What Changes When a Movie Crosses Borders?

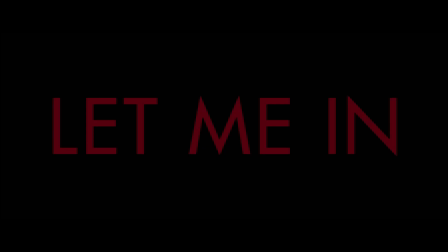Today we're exploring Let the Right One In and Let Me In. We'll look at how each film uses cinematography, sound, and editing to build its world,
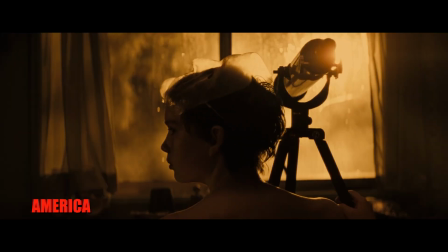how culture reshapes the story's themes, and how Matt Reeves managed to make one of the rare remakes that actually stands on its own.
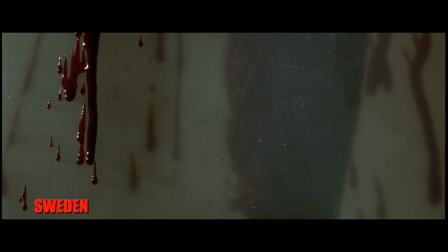This isn't a battle to declare a winner. It's a journey into how stories change when they cross borders.
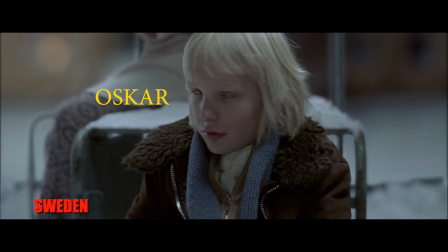Both films are built on the same foundation: a lonely boy, a mysterious new neighbor,
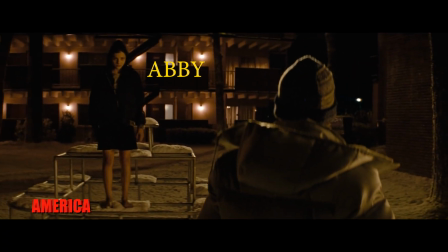a friendship that deepens into something beautiful, terrifying, and impossible.
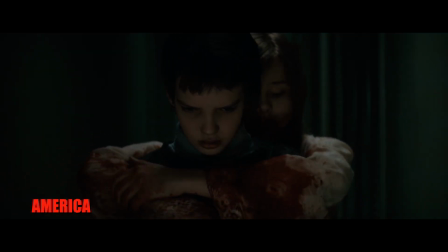But underneath, this is less a vampire story than it is a story about connection and dependency.
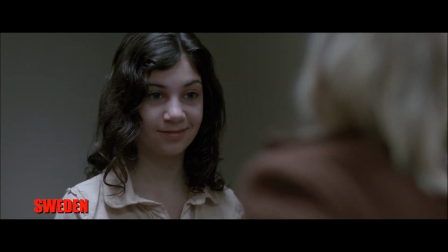Who do we let into our lives, and at what cost? Let's start with the look.
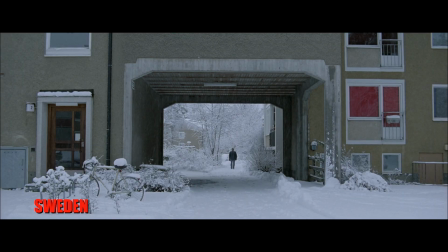In Let the Right One In, the camera is an observer.
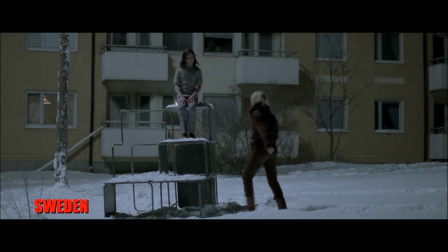Wide, static frames capture children isolated in snowy courtyards, fluorescent lit schoolrooms, and stark apartment blocks.
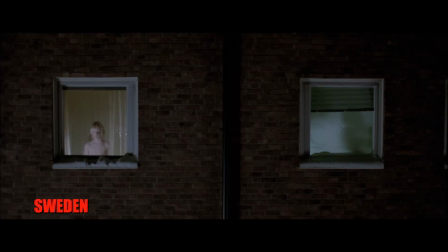The compositions emphasize emptiness.
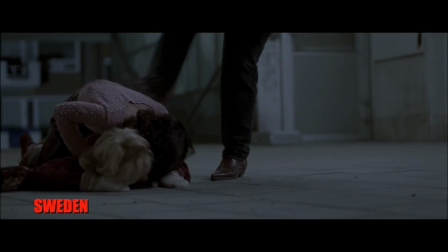Violence is often shown at a distance or partially obscured, as if the world itself refuses to acknowledge it.
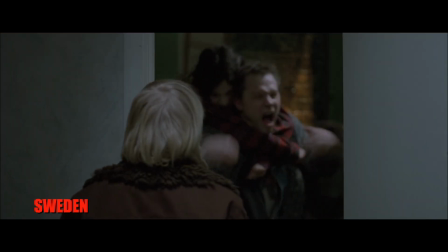The result, we feel like voyeurs in a cold, indifferent universe.
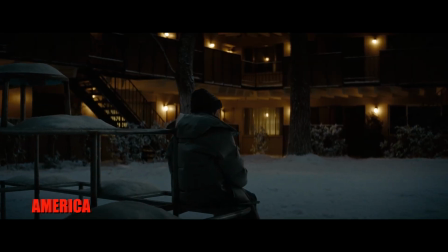In Let Me In, Reeves and cinematographer Greg Fraser, who would later shoot Dune and The Batman, take a more immersive approach.
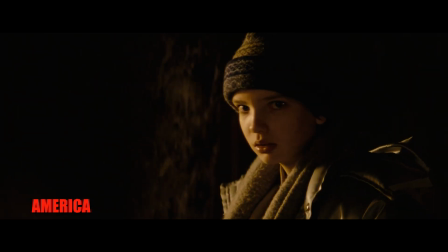The lighting is warmer but drenched in shadow, often using practical sources like lamps and streetlights.
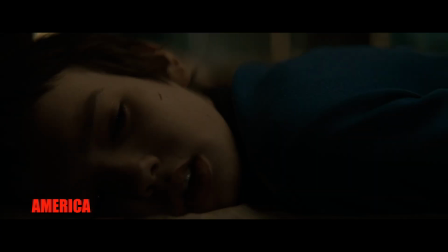The camera pushes closer to faces, guiding us to feel every flicker of emotion. Violence is visceral, sometimes stylized with CGI like Abby's animalistic attacks, which emphasize her inhumanity.
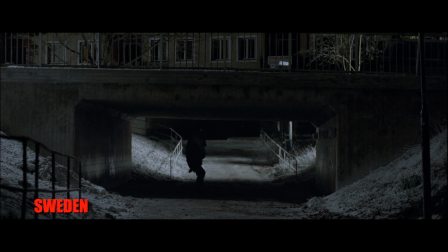Color tells the story too. Let the Right One In is dominated by pale blues and whites, the washed-out glow of endless snow.
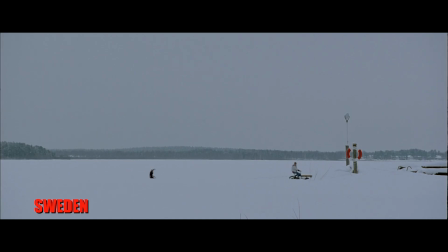It creates a world where warmth barely exists, reflecting Oscar's isolation.
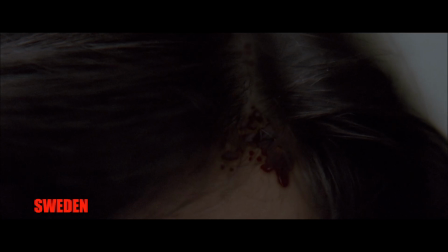The only real bursts of color come from blood, which lands like a wound on the screen.
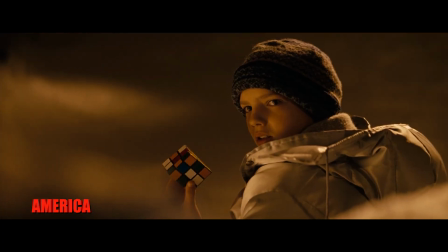Let Me In swaps snow for desert twilight. Browns, oranges, and shadows fill the frame, reflecting 1980s suburban America.
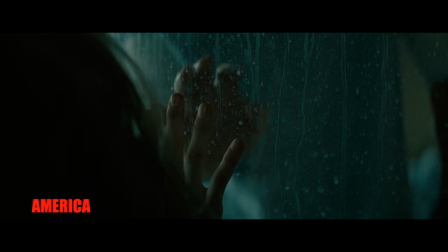The palette is more nostalgic, almost tender like a faded photograph. It places the story in a memory, not just a moment.
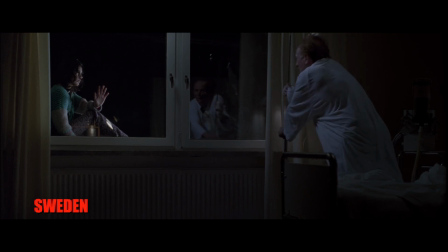Sweden's world is hostile and empty, while America's feels haunted by the past.
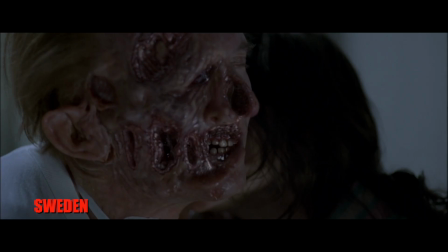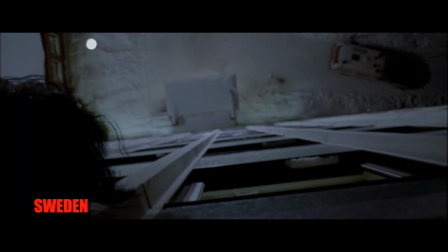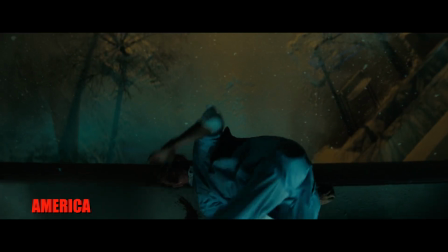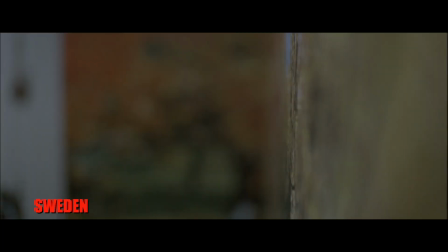In Let the Right One In, silence is a weapon.
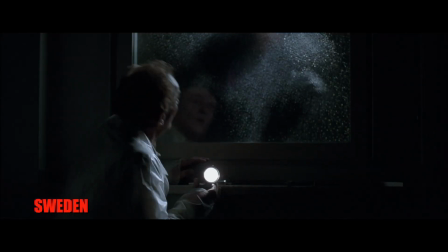Long stretches of near quiet make every sudden noise a scream, a blow, a heartbeat echo like thunder.
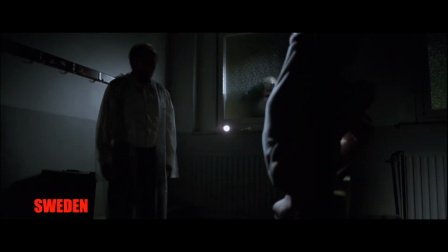It feels realistic, but also alien. When Eli feeds, the sound of tearing flesh isn't exaggerated.
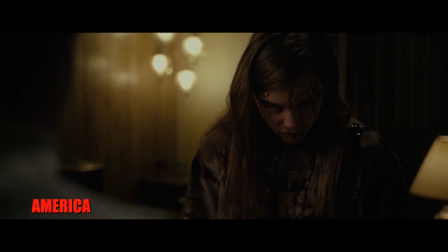It's clinical, almost indifferent. Let Me In uses a fuller, more traditional horror score by Michael Giacchino.
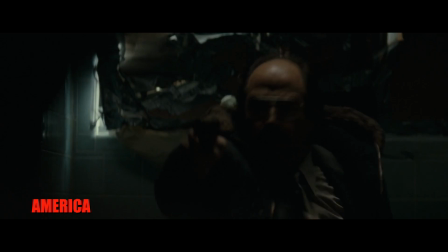Sound effects heighten the violence, and silence is used sparingly, usually just before something happens.
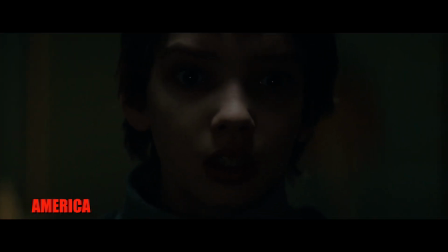It's more manipulative, but intentionally. So this is horror in the American tradition, guiding the audience's emotions moment to moment.
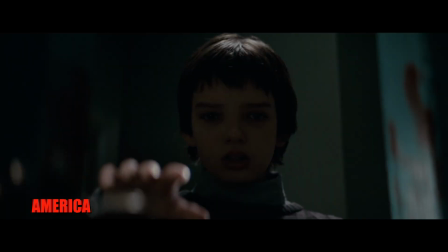Again, restraint versus orchestration.
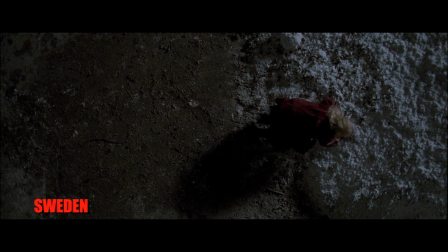Editing reinforces this divide. Tomas Alfredson's Swedish film often holds shots far longer than expected.
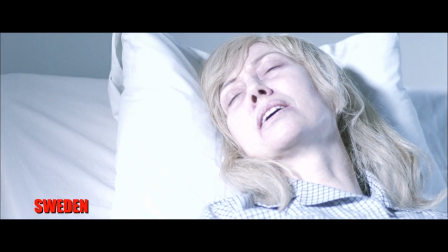Scenes breathe.
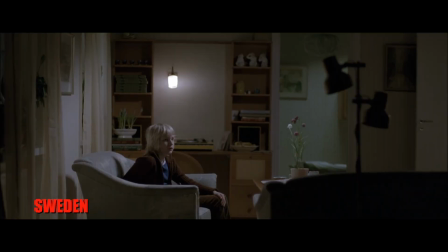We're forced to sit in Oscar's loneliness, in Eli's quiet menace. Even violent moments linger, without the comfort of quick cuts.
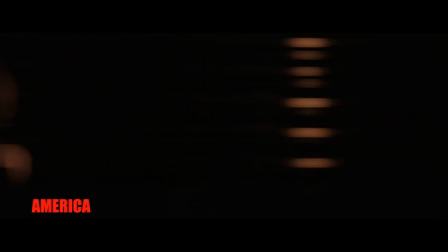Reeves's Let Me In uses tighter pacing. Scenes are more rhythmically structured build-up, release, aftermath.
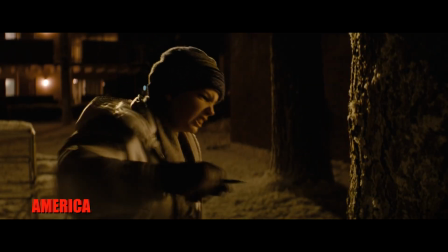It's still slow by Hollywood standards, but it moves with purpose, always leading us to the next emotional beat.
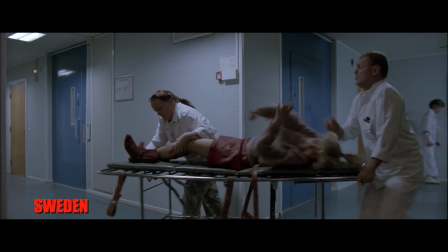The Swedish film drifts like memory. The American one pulses like a heartbeat.
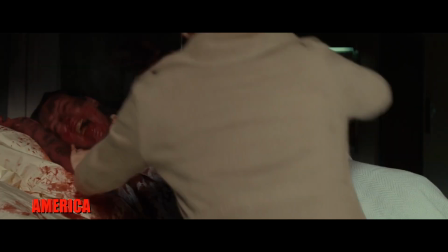But the real power lies in how each culture frames the story's themes.
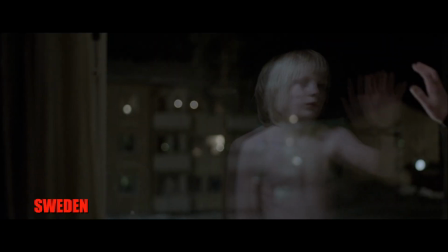In Sweden, loneliness feels existential.
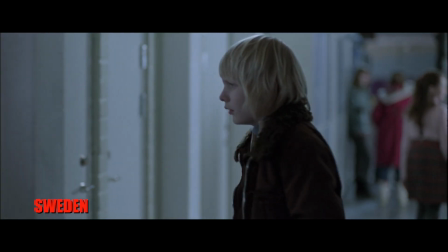Oscar isn't just bullied, he's trapped in a world that offers no comfort. Eli's companionship feels like salvation, but also corruption.
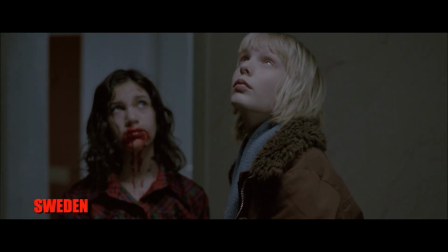The film refuses to tell us whether Oscar is escaping or damning himself. It's ambiguity as horror, a hallmark of Scandinavian storytelling.
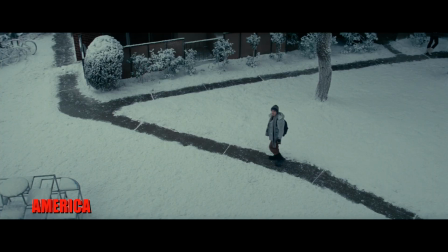In America, loneliness feels personal and cultural. Owen's world is shaped by divorce, religion, and the morality of the Reagan era.
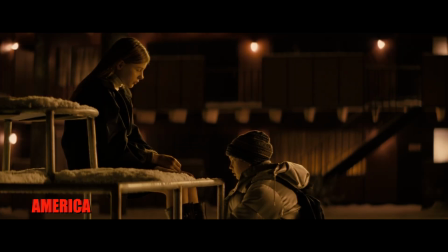Abby isn't ambiguous, she's tragic.
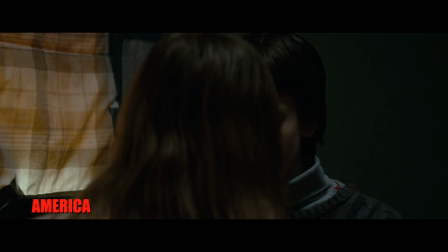The story leans toward romance, toward two outcasts finding solace, where Sweden asks, is this love or manipulation?
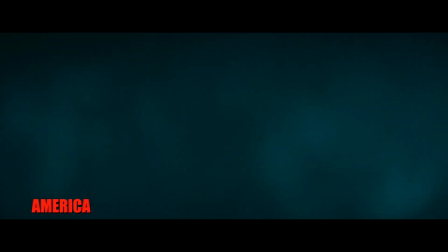Better take a deep breath. Passa på att andas.
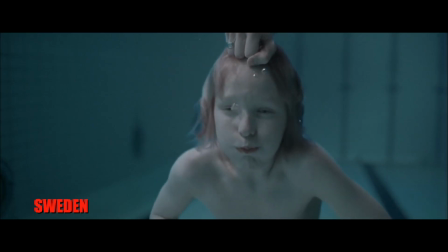The pool scene, a study in contrasts. Both films climax with the swimming pool sequence.
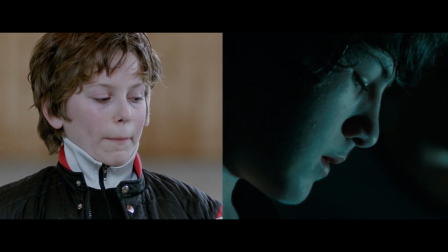Okay, Jimmy. Same setting, same stakes. Shut up.
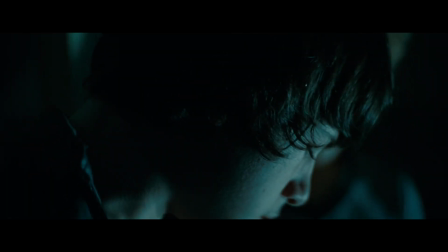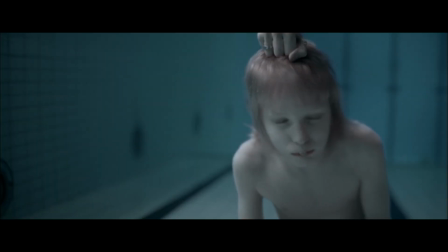Jimmy. Håll käften!
In Sweden, it's hauntingly restrained.
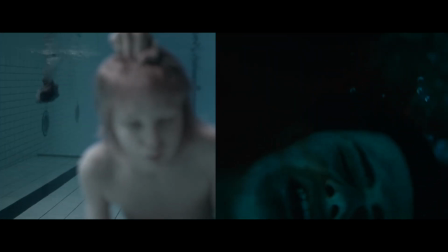The camera never shows the violence directly.
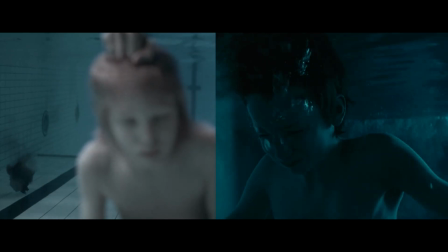Instead, we stay underwater with Oscar, watching bubbles, limbs, and blood drift past.
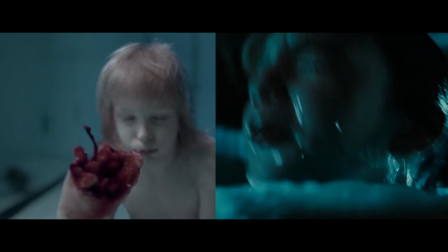It's dreamlike, horrifying, and ambiguous. Did Oscar just become free or enslaved?
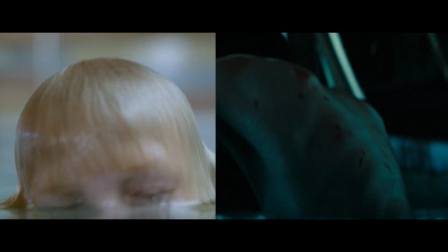In America, Reeves makes it operatic. The carnage is visible, the violence cathartic.
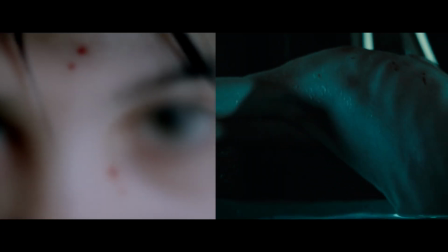Abby is not just savior, not just monster, she's both. Life with Abby may be dangerous, but it's better than loneliness.
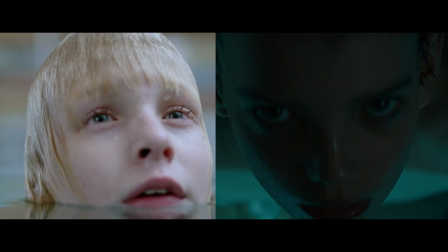Two visions, one ambiguous, one cathartic. So what do you think?
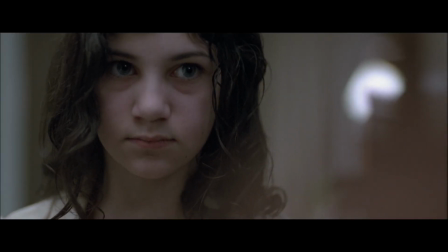Should remakes strive for faithful imitation? Or should they reimagine a story the way Matt Reeves did?
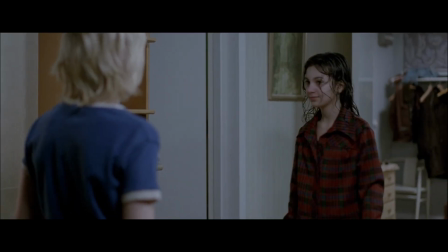Let me know in the comments, and if this breakdown gave you something to chew on,
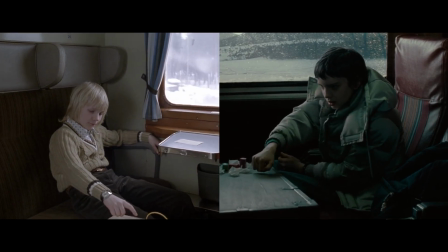hit like and subscribe for more essays on the films that haunt us long after the credits roll.